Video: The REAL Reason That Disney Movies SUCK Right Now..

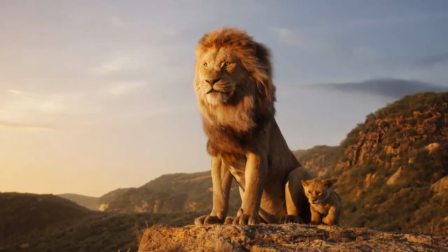Even though it was a scene-for-scene reshoot of the original, the CGI made it extraordinarily underwhelming,
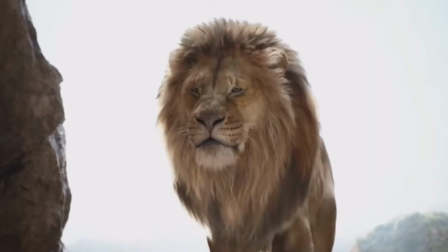and it made it lose the warmth and charm of a classic Disney movie. The animals seemed motionless, and it was hard to establish a connection with the story.
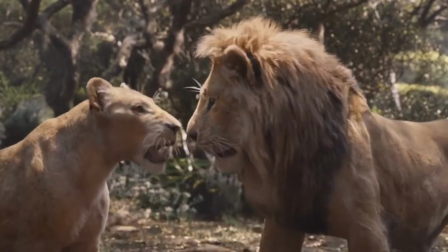Frankly speaking, the only live action that has wowed us has been Angelina Jolie's Maleficent.
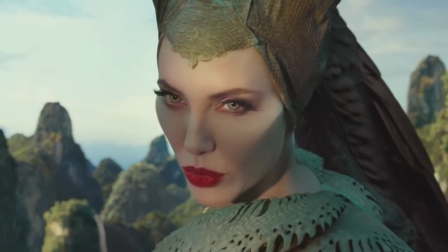And since then, it's been hard for any film to live up to its hype. Even Dumbo lacked the wow factor the original film had.
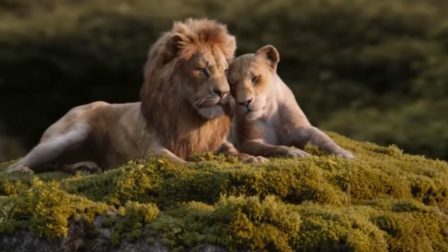Disney might think the audience today wants more realism incorporated into its media, but it could not be more wrong.
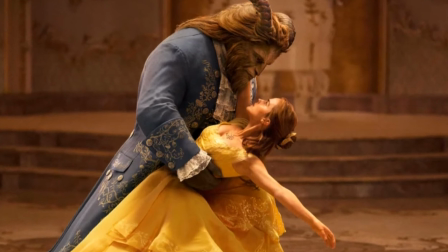Because when you make something that appears so close to reality, it loses its magic.
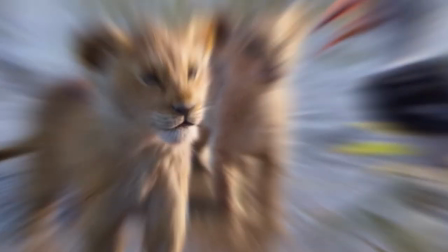And that's how CGI has ruined these new Disney films. Moving on to the repeated storytelling of the new films.
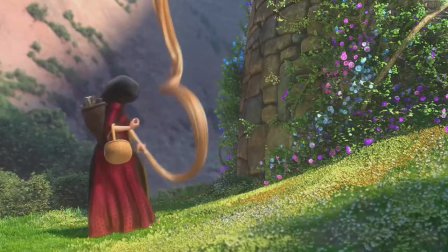Disney's three-act storytelling formula has been praised and recognized by everyone, except Disney.
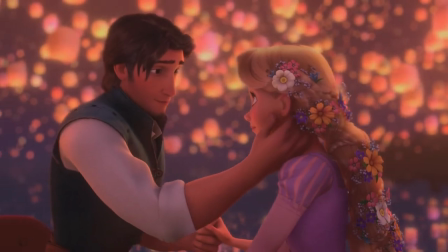The original films from the Renaissance era of Disney followed the same structure of a romantic musical comedy,
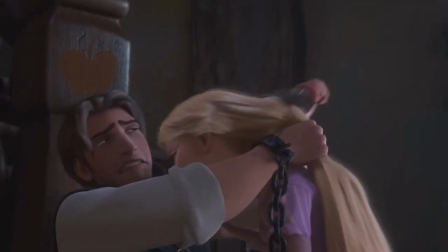with palpable tension in the third act, followed by quick resolution and an ultimate happily ever after.
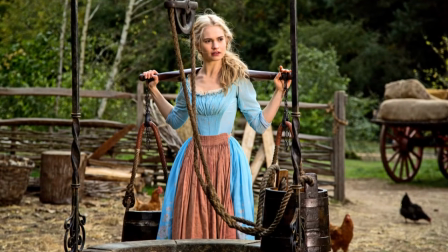This worked for Disney, and it was why its films garnered so much success in the early years.
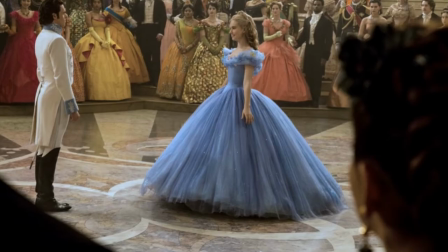But in the race of trying to be new and different, Disney somehow buried this formula and forgot about how it rose to fame.
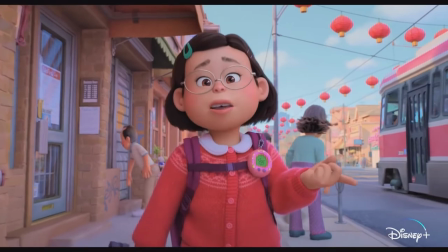Aside from Turning Red, which was a refreshing take on the coming of age of young girls,
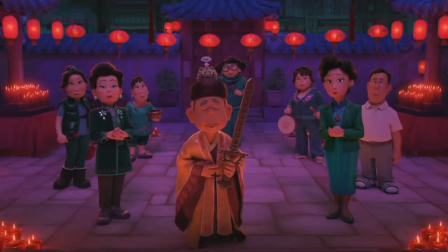Disney has been churning the same repetitive narrative since its Renaissance era.
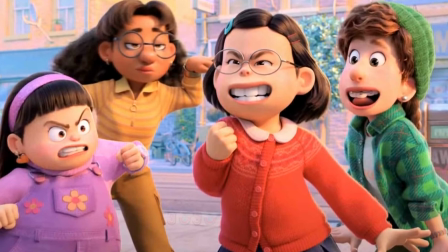Now, it's always about the characters having something to prove so they can go on these big quests to overcome their shortcomings to prove their worth.
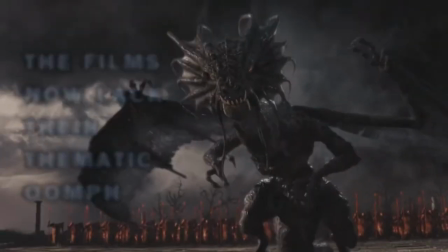And frankly, it's gotten a bit too boring. Alas, the films now lack their thematic oomph.
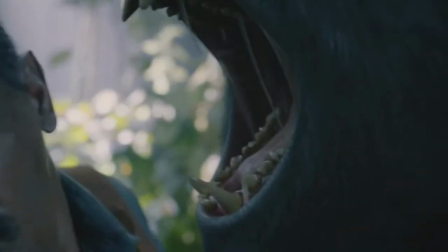There's no movie that will ever hit like Tarzan again. Even if they got Chris Hemsworth to play him for a reboot, sorry Skarsgård,
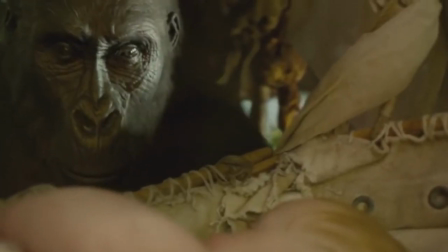Disney has been so focused on aesthetics that it's forgotten how true storytelling
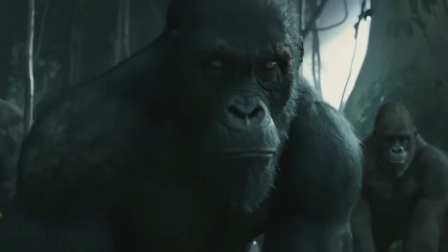depends more on the characters and the pace of the plot than some refined pixels on a screen.
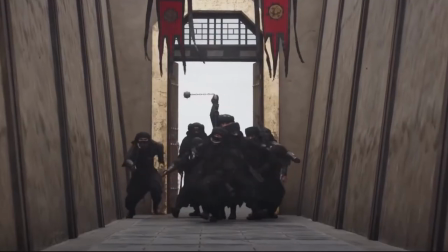For example, Mulan was really well shot, but it lacked the original flair that made it an underrated fan favorite.
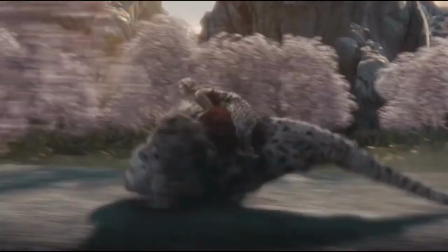Or even Alice in Wonderland, which lacked emotional depth despite being a visual pleasure.
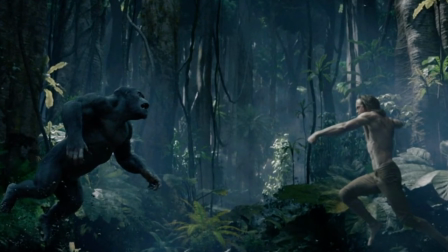Disney has politicized its script to the point where viewers feel like there's no escaping choosing sides.
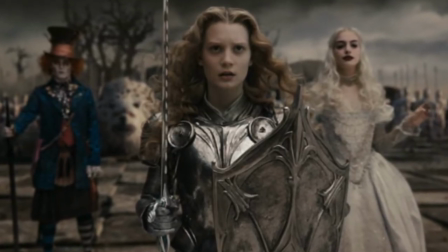The recent films have been curated to be politically correct, so as to not offend certain groups.
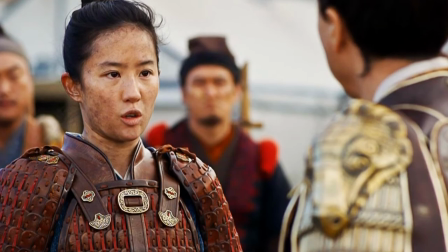While that is a very commendable intention, it doesn't mean you cannot incorporate humor while still being respectful about it.
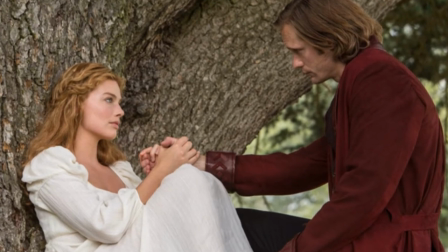Modern Disney has become so controlled that almost nothing in the script will be just for laughs.
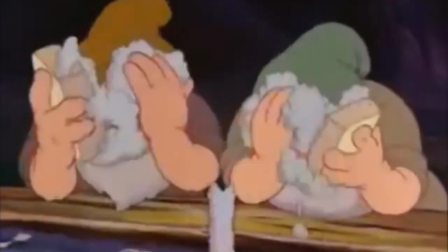Like that one scene in Snow White when the dwarves are just hanging out and having a bath,
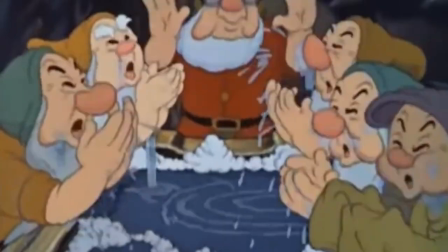it doesn't really add much to the story, but it's the characters having fun that makes you feel like not everything in life should be taken so seriously.
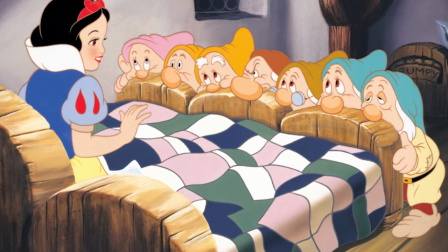The subtle, layered life lessons made those old films incredibly soulful,
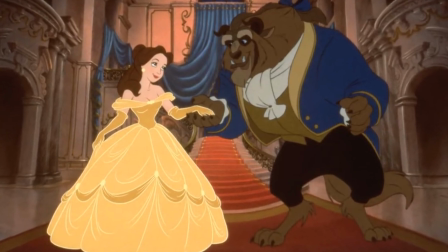whereas now there has to be some sort of great big sacrifice to show viewers that big gestures are worth something,
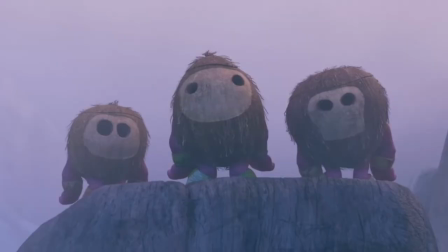and anything less amounts to nothing at all. Come to think of it, Moana had to go up against the Kakamora from stealing the heart of her own in Coco,
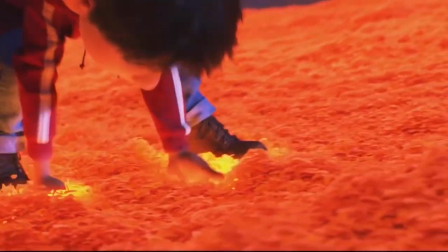and Miguel literally goes to the land of the dead to reverse his family's ban on music.
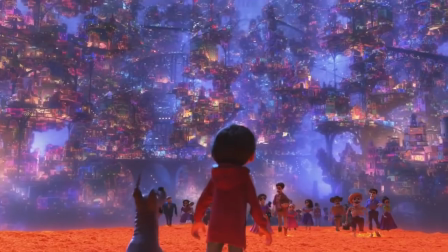That sounds like a lot of effort that could have been a wholesome scene in the old Disney.
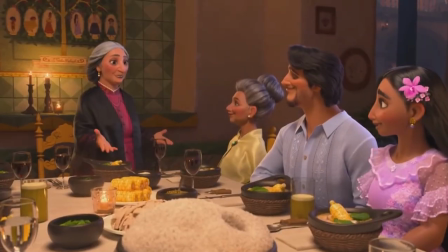To sum it all up, Disney has forgotten its values. In an effort to stay relevant, Disney has sought after strategies that would give it commercial success,
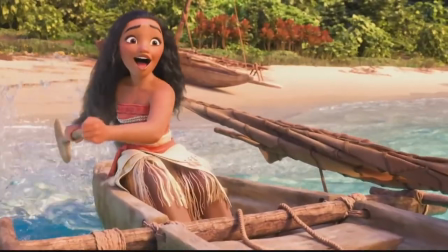no doubt, but it's also gotten them into trouble with fans who've given years and years of their youth to them.
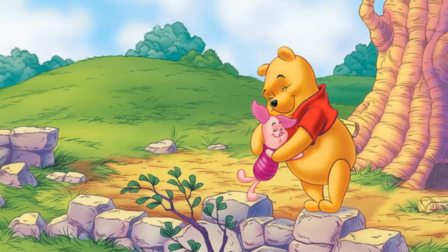Long gone are the days you'll find someone like Pooh and Piglet just talking about their lives,
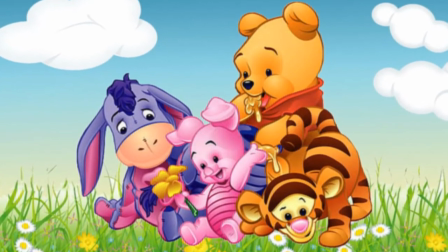while trying to be there for Donkey, who has shown to be depressed. A first for the franchise.
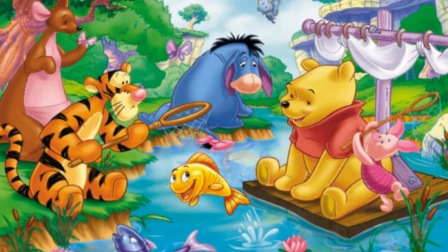It was the conversations that Disney was able to initiate that made it what it is today.
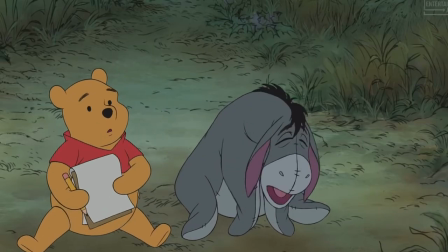Back then, Disney inspired creativity, and it gave hope to young people to pursue their dreams.
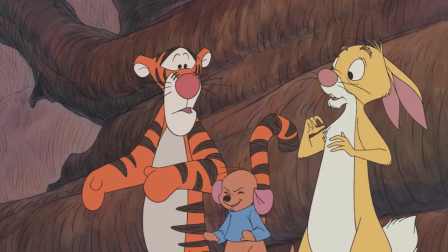Many artists and writers of today give these classic films due credit for their being the inspiration behind their careers.